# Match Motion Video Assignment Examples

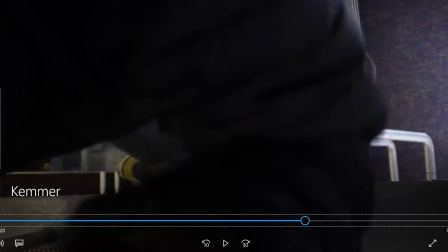248s
And then we're going to do what we call slip and slide cuts in Premiere.
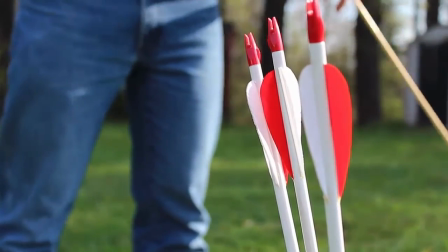257s
So this is another good one. Has good examples of rack focus plus match motion.
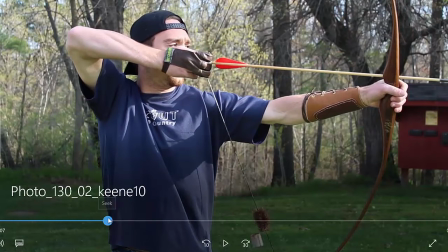265s
So again, the first match motion was the shot was down here where the bow is,
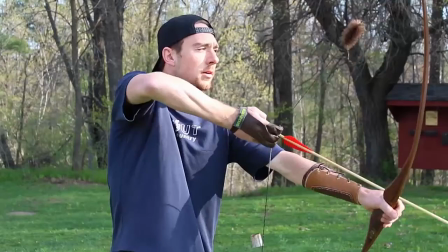272s
and then we cut to another angle and the bow lifts right up into position and it seems seamless,
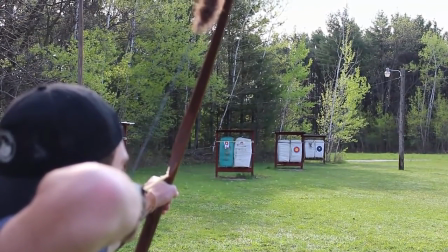278s
right? And he launches the arrow, and then we catch the arrow hitting the target.
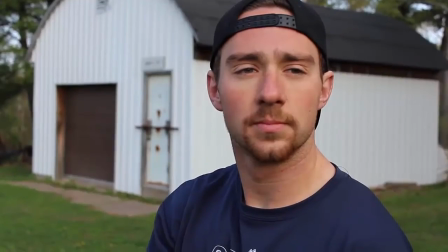285s
Right? Now it's the same thing. He pulls it up again.
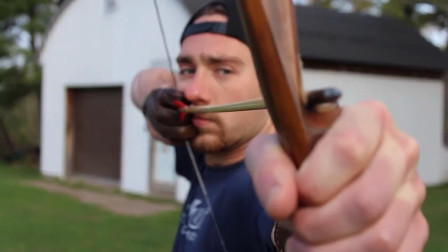289s
This is another good example of both rack focus because it comes from his face to the arrow and then back to his face.
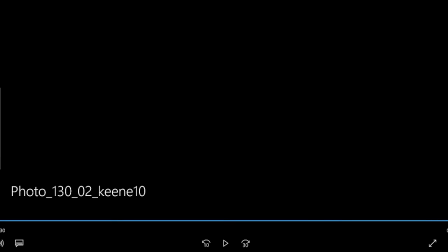298s
Okay, another good example of overall match motion. Let's check this one out here.
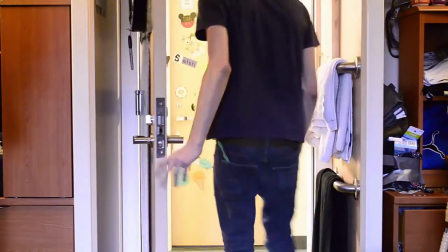303s
This one's kind of funny in the dorms here, you know. Out the door, and we pick him up coming right out the door from the other angle.
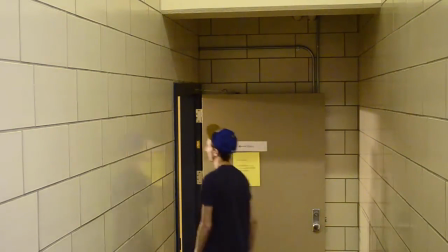315s
And then he's down the stairs, and he goes out the door, and we pick him up again, passing, so it looks seamless.
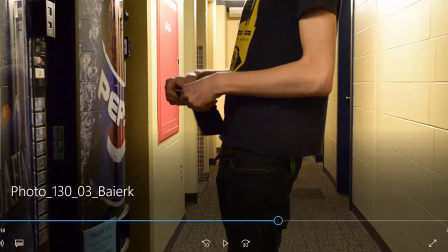322s
Okay? So that's what we mean by
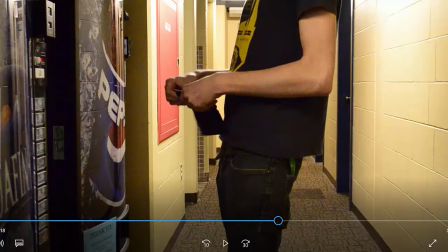327s
match motion in terms of what we expect from your assignments.
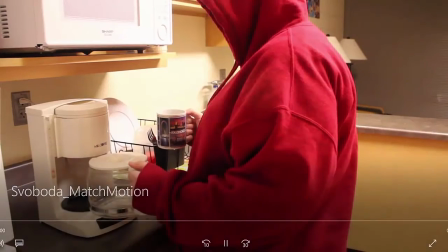332s
All right, let's see if we got one more here that might be acceptable. This one's pretty interesting.
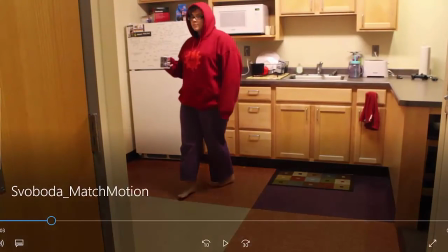337s
Spins around, and again, so she spins around,
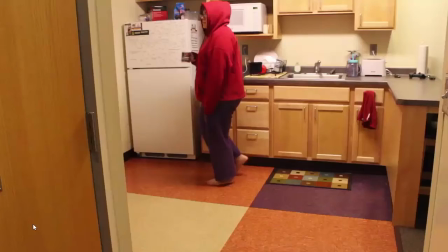341s
and we pick her up from a different angle, but she's doing the same movement.
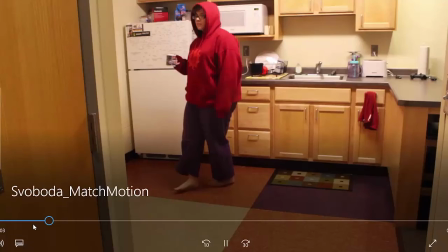347s
Okay.
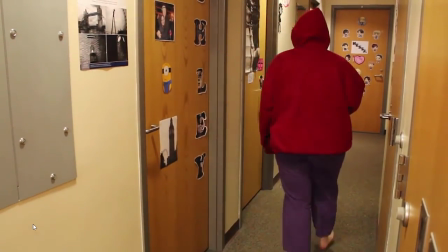351s
Walks off camera, walks into the frame, hits the doorknob, right?
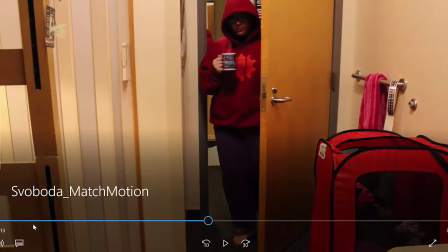356s
The door starts to open, and then we pick her up in the same thing, coming through in the same seamless feel.
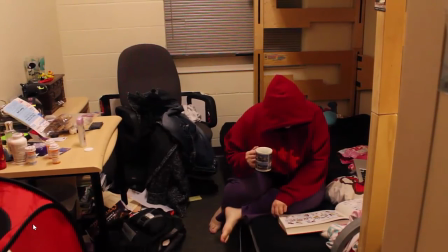366s
Okay, this is the way that on-campus students live. They're very neat.
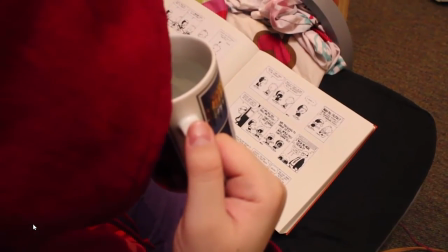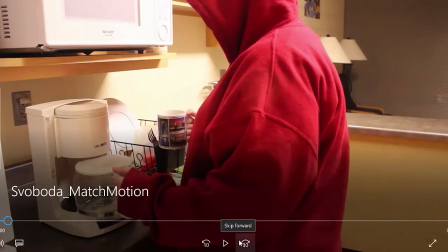377s
Okay, so, all right, so those are the basic match motion examples here.
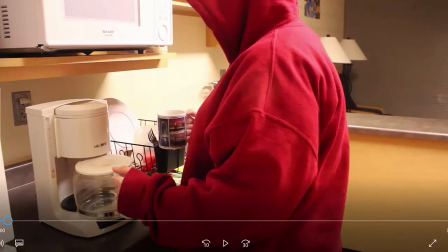383s
Now I'm just going to stop this. We're going to pick it up, and we're going to talk a little bit about the tools to do this in Premiere. It gets pretty complex. We're going to stop, and we're going to pick it up in the next video.